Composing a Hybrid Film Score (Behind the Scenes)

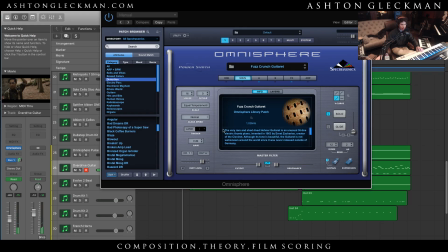It's sort of a mixture of multiple different things. It's like an electric thumb piano and a bunch of different weird stuff.
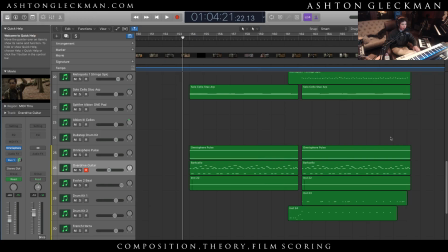But, yeah.
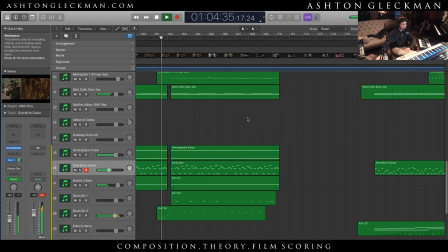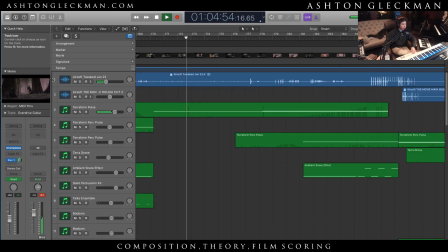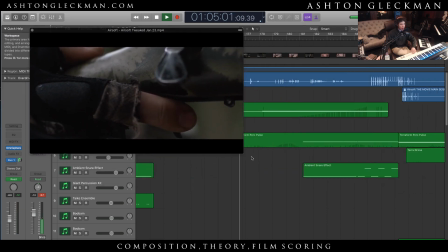And so what we wanted to do here is we wanted to allow the viewer to take in all the different sounds.
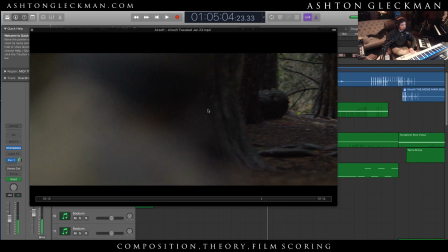So that includes the like the birds, and you wanted it to sort of be like this very ambient scene,
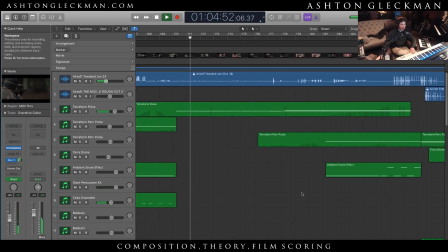because he has this sniper and he's about to take out this dude. So we really wanted it to just be very bland in terms of the musicality that's happening. So we just have this pulse that's happening.
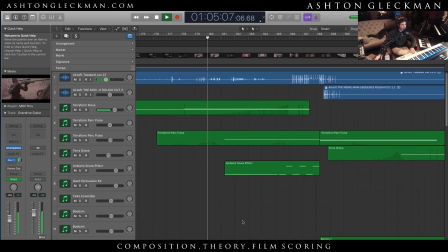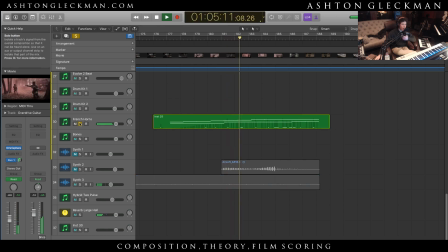Again, another orchestra element. And so we have this very interesting ascending line with the French horns.
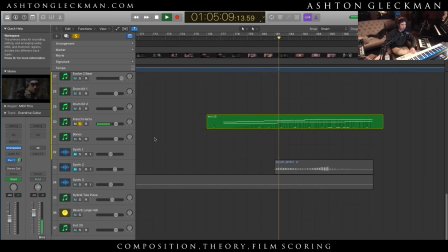And if you even wanted to, you could add in, you know, trombones. You know, like interesting ascending stuff, but I thought as though all I really needed there was the French horns.
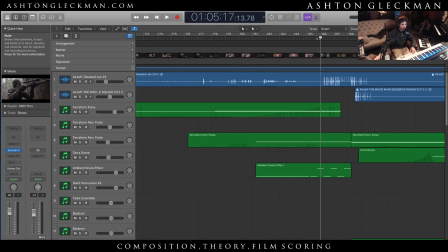Okay.
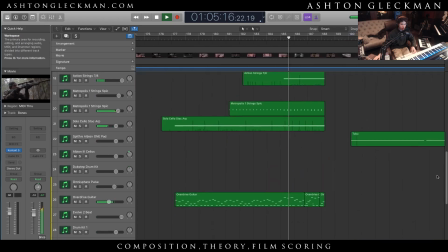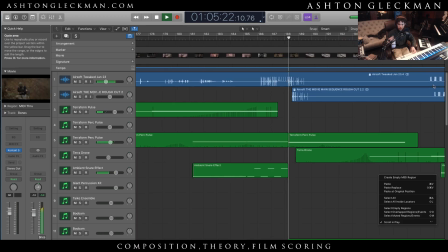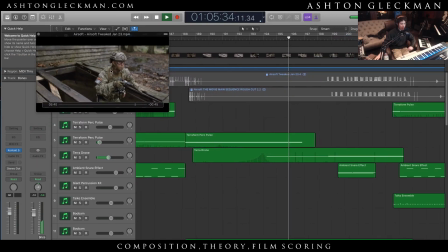So he's hiding under this thing, and again, we want to have a lot of ambience, so we use a lot of different pads and synthetic elements.
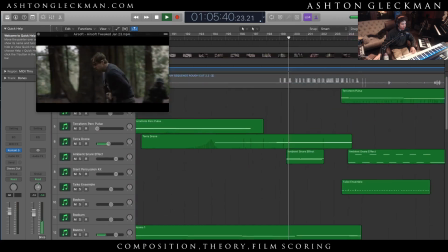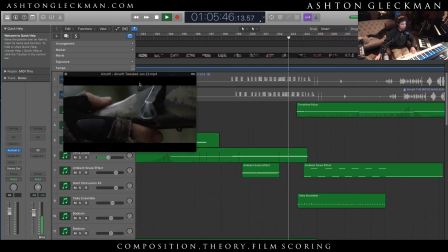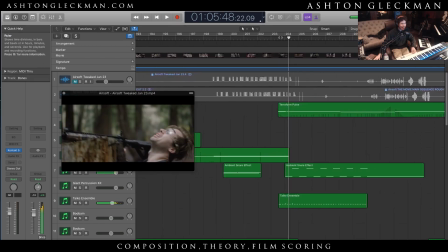As you can see here. Oh my god, that is literally the best.
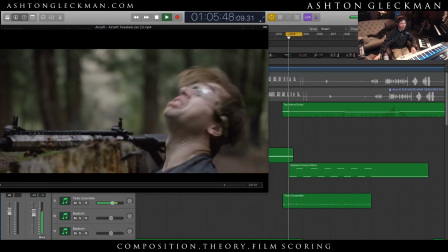Look at this guy. Oh, that's great. Oh, it's awesome.
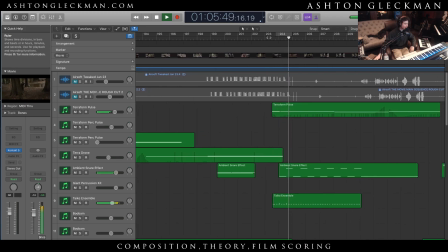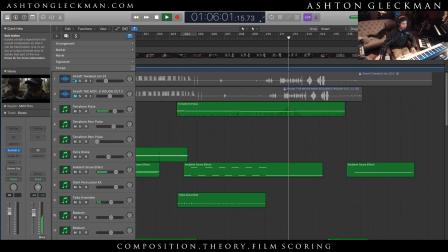What'd I miss, boys?
So, okay, so then we have,
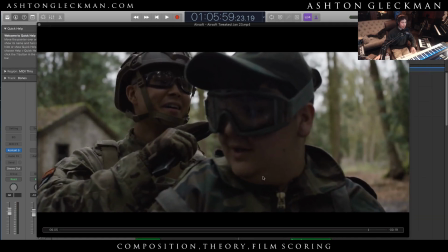so pretty much what we have going on is we have this fight going on between these two teams the whole entire time, right? And then what ends up happening at the end is just some random team comes in and then beats both the teams. So we have this like total mind F going on when it comes to the action.
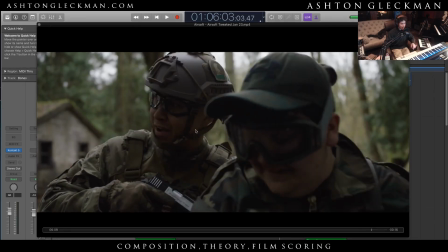And so there's this thing going on between these two guys, and then this random dude comes in and beats them both.
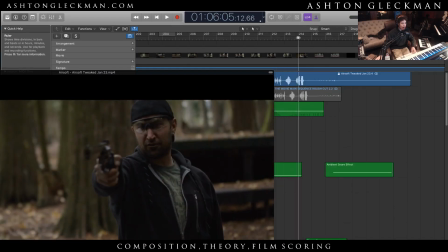And you're like, shit, what the hell? And so I wanted to add a whole nother level of badassism to these guys.
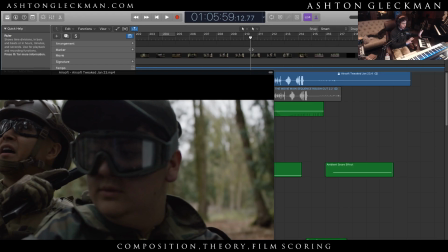And so like when they're walking away and there's this awesome shot that sweeps and it sort of slides and it shows all of them.
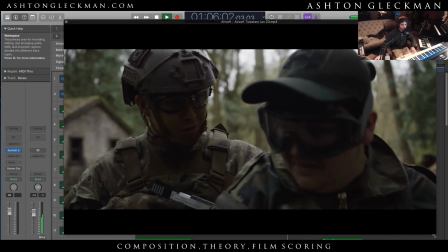Hey, don't worry, I'm not going to shoot you from this close. Do you know how much that would hurt?
Oops.
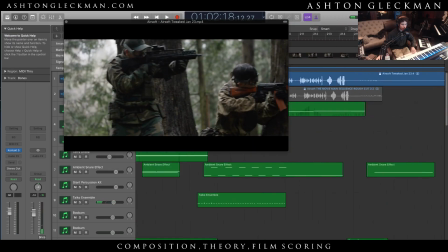Crap. WTF. Play it from here.